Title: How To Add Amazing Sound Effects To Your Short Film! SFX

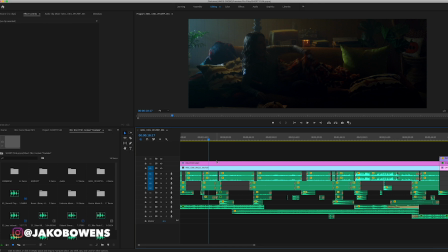[0:00]
What's up guys, Jakob Owens here, back for another tutorial. Today we're going to talk about sound design, sound effects, where to get them, how to best utilize them, and just kind of basically run down the sound design that I did for the new short film.
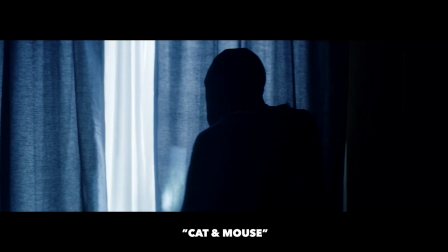[0:15]
I just figured this would be a perfect opportunity to talk about because of some of the sound effects I do use and all the different layers,
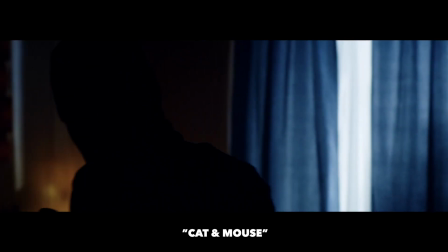[0:23]
and then where I got some particular sound effects that aren't the easiest to find.
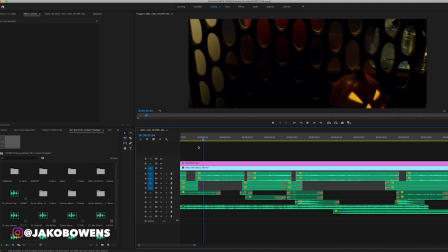[0:27]
So like first of which, the video or the whole short film starts on this record player, and so I just wanted some smooth jazz, like it was like an old record, kind of playing on the
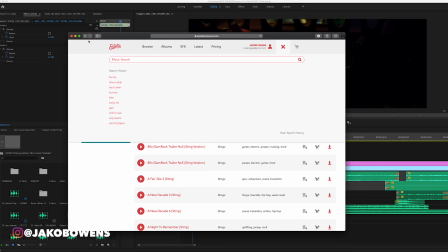[0:42]
gosh, I can't even think of the record player, and so I just came to Epidemic Sound, and here I typed in some old jazz music. Epidemic's super fire.
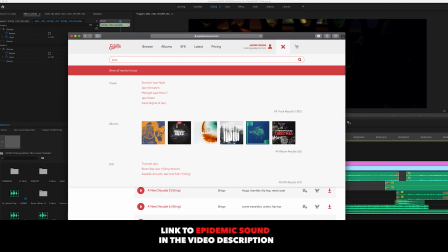[0:54]
They just have so many different types of albums,
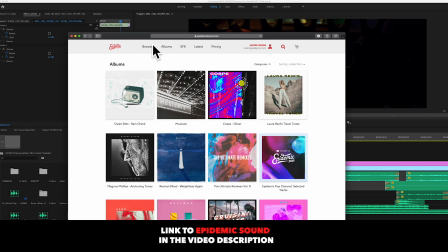[0:58]
categories, ways to search, and the best of all of like all these websites that do these different, like, you know, licensing for YouTube, free licensing and royalties and whatnot for YouTube, they have sound effects.
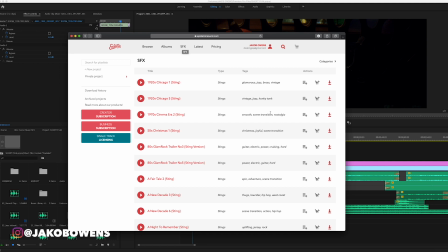[1:09]
Not many of them have sound effects, so that's pretty cool, and that's where I'll get into some of the sound effects I used. But first off, along with that jazz music that I pulled from here, I typed in record player to see if I could find anything, and boom.
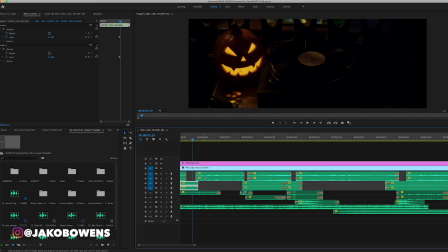[1:24]
There was 4 different types. I think I downloaded this one right here, and then I threw it into the timeline, the record player crackle,
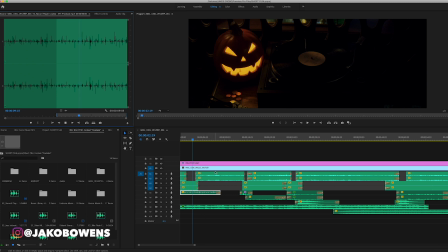[1:31]
so it just has that little subtle crackle to the record player, as I also then let the instrumental play that I found online. Now with that one right here,
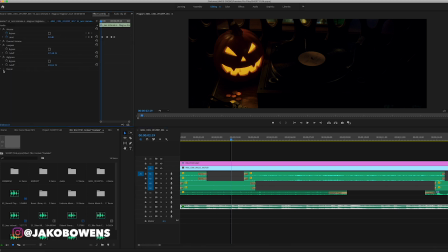[1:45]
I put a low pass filter low pass and high pass, and that gives it that feeling distant vibe.
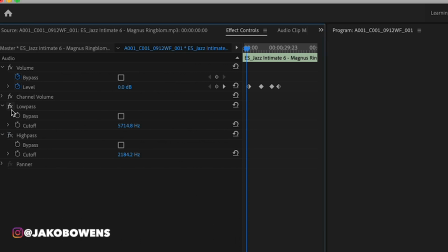[1:54]
If I were to take both of those off,
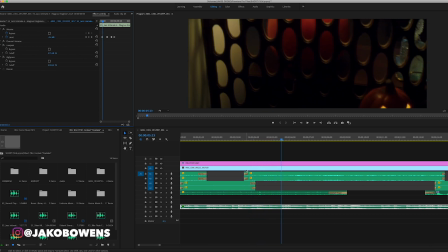[1:58]
it's just very in your face, and it feels like it's scoring the piece rather than being in the scene. So by adding the whole high pass filter, low pass filter, and dialing those in, it makes it feel like it's actually in the scene,
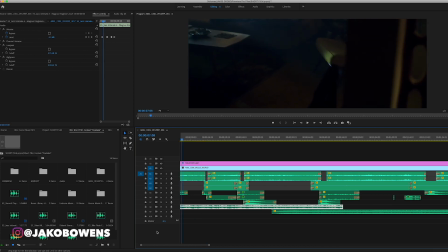[2:13]
like we're capturing that audio live instead of like it scoring the actual scene.
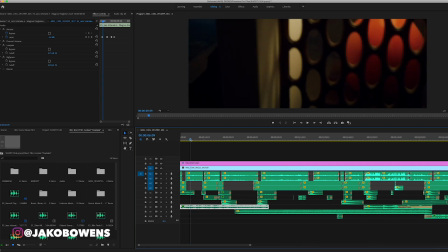[2:18]
So those are like small little details and tricks that you need to think about when you're editing a piece, like making it feel a part of the scene, and that was like something I did right there.
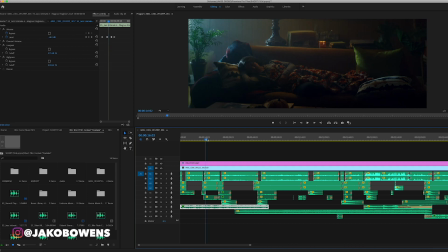[2:27]
So moving forward, let's find another good moment here.
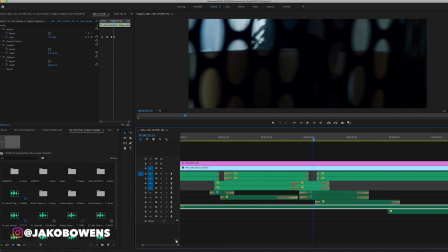[2:32]
This is kind of the first moment where our talent, when she sees something's wrong,
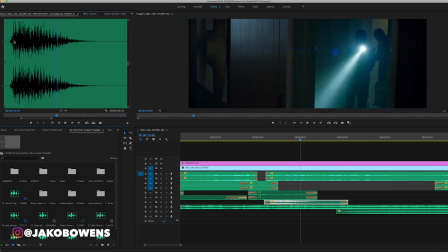[2:41]
there's like this subtle kind of little wave in sound. It's called like a horde's whoosh, doomsday. It just kind of rumbles and gives a little vibe.
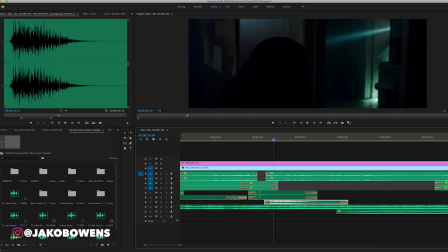[2:53]
And so I put that right at the moment that we reveal, okay, someone's in the house, something is wrong, and it just adds to it. And then right after that fades out, we bring in the drone sound. It's just like this droning hum that starts to build the anticipation.
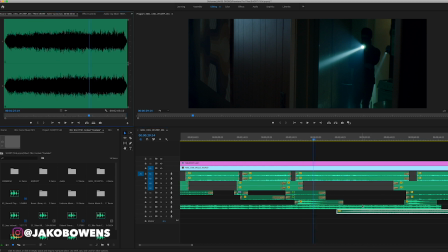[3:08]
You can see that right here. Eerie tunnel. It's just kind of this subtle ambient little drone that pops in, once the characters enter the space.
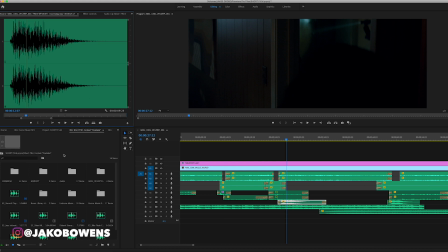[3:21]
For all the horror sounds, I got it from Boom Library. Boom Library has a ton of killer sound effects packs and different things. I use their horror pack here. You can see Boom Library horror, and that's so pretty much anything you hear in this piece that's like a hit or a synth or something that's horror related, got from Boom Library.
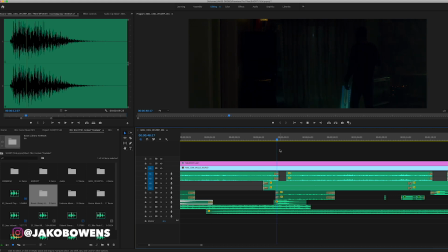[3:42]
Same thing here. So our talent leaves, or the bad guys leaves, a little bit of a whoosh, and then leads us into the next scene.
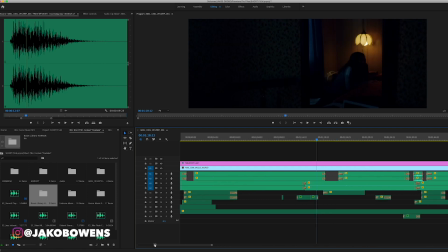[4:01]
So from there, again, moving into Boom Library, and this is one of their whooshes.
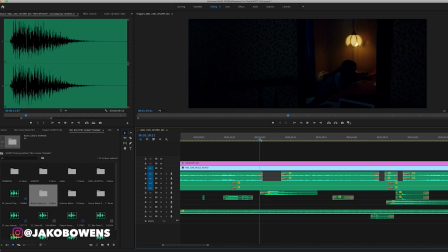[4:06]
Like I said, whooshes, hits, synths, but she says there's 2 men in my house, and so right on the whip pan to reveal, I throw in this sound effect, and it just adds that little bit of texture that's so crucial.
Can I help you? There's 2 men inside my house.
You can hear that.
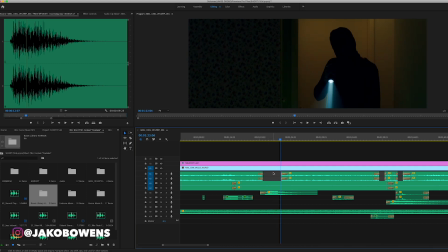[4:27]
Those subtle little details for that reveal, for that pan, it gives it motivation, it gives it feeling, it gives it texture, it gives it depth.
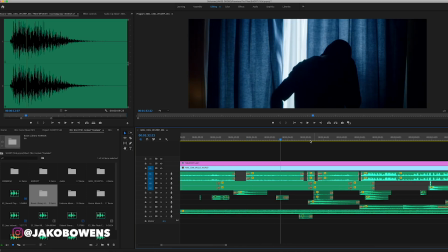[4:33]
All things you need to think about. So let's move on to the other sound effect.
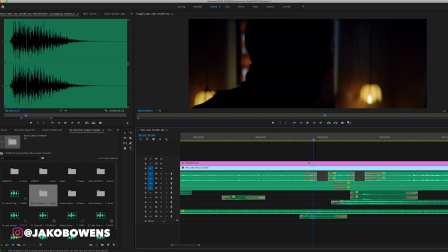[4:39]
This sound effect right here, we had it like he heard a noise, so he stops and turns around. But when we were shooting, we didn't actually capture any audio. So later that night, I just picked up my Zoom recorder and I filmed
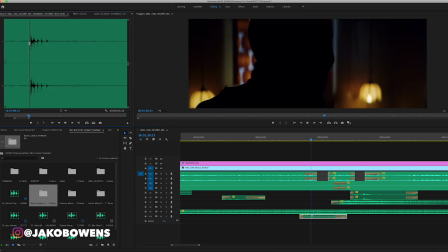[4:56]
I recorded myself like leaning back in my metal chair and just captured that.
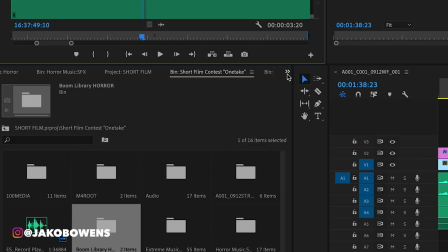[5:04]
And then I threw a little reverberation on it. If you come into the effects tab, effects, reverb, throw a little reverb on it.
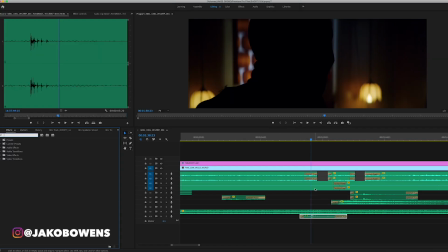[5:11]
That'll give it some, you know, kind of like it's further away and slightly echoing. Because again, if we just had that sound super loud and apparent, it's like we're hearing it. Whereas we want it to feel like it's being captured coming from the back of the room, somewhere in the room further away. So adding that reverb and lowering the volume just makes it feel like it's in the scene.
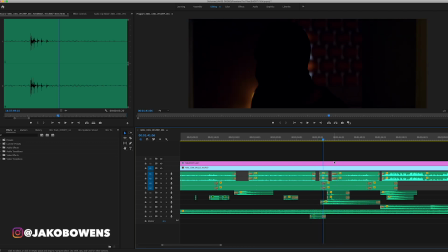[5:33]
Then right here, another kind of drone sound, because the anticipation is building, so we want to throw that in there subtly, not apparent, but just subtly.
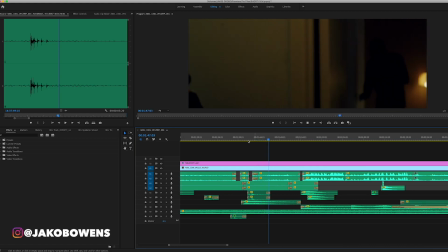[5:49]
For the reveal, one more time.
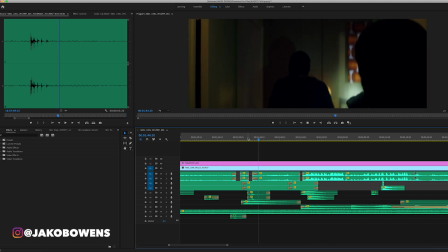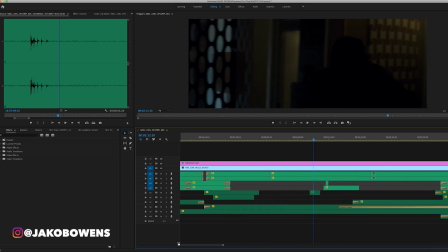[5:59]
So moving forward, this is one of the scenes where she bites his hand, and we didn't have that sound effect, didn't know how to capture that. And so I actually, again, on Epidemic Sound,
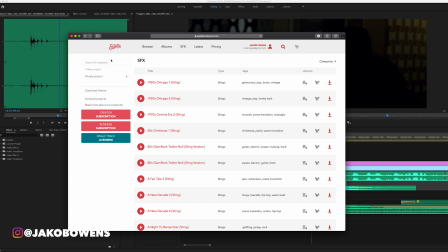[6:12]
just went to sound effects and I typed in bite.
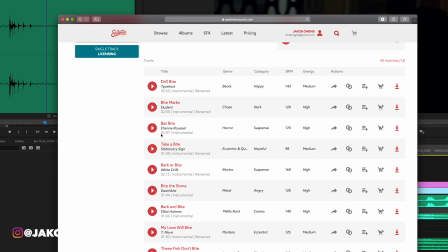[6:18]
And lo and behold, there was just so many different types of bites, and I just picked like, let's see here, which one is this actually titled?
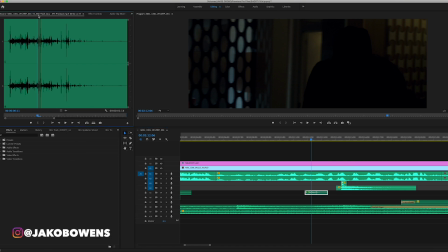[6:25]
This is Purdue Bite Flesh Juicy. So I just took that sound, I lowered the levels a little bit, again, because you just add that sound directly in, it feels too punchy.
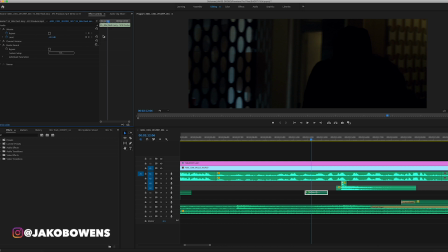[6:38]
So I took it, put it in here, dropped it to -15, and again, added a little reverb so it felt like it was in the room, it was echoey, it felt like we were capturing it in the scene, and now it plays well.
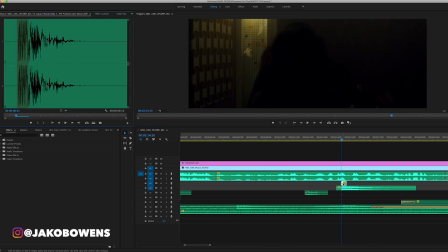[6:56]
And then same thing, there's a head crack, body hit, human impact body,
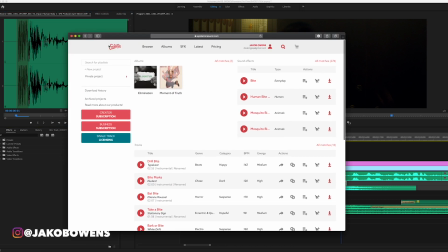[7:01]
which I also pulled from here on the sound effects tab in Epidemic, just finding a body hit, and then from the boom library,
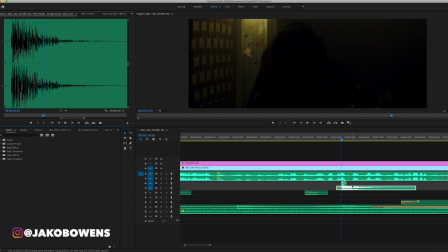[7:09]
a nice little boom hit. Then you mix those both together at the exact same time of the headbutt, and you get a nice little combo.
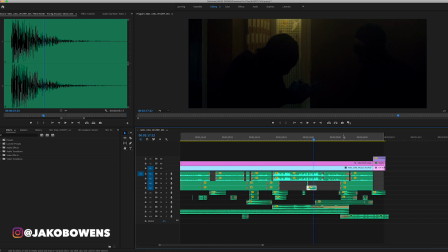[7:20] Oh, this is bad.
Then again, just coming to the end, little police sirens, which again, pulled from Epidemic, a little drone from Epidemic, a little whoosh right here from Boom Library to signal the reset of the one take on the record player.
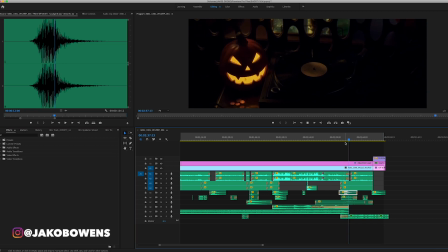[7:42]
The crackle, all the layers intermixed.
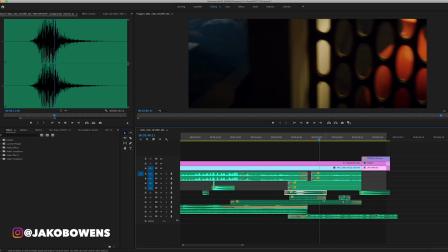[7:46]
And most importantly, you always want to tail off each sound, just so there's not ever an abrupt hard cut or sound. The best you can, try and tail off each one, and you can do that when you go to audio transitions, crossfade, constant power, and you can just drag it to the start or end of each clip and drag the length of the fade.
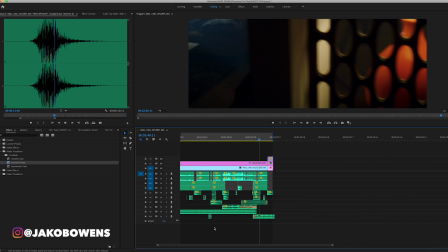[8:05]
So that's really it. That's a brief rundown of the sound design, the effects, how I did them, where I got them for the short film. Go check it out. On YouTube right now.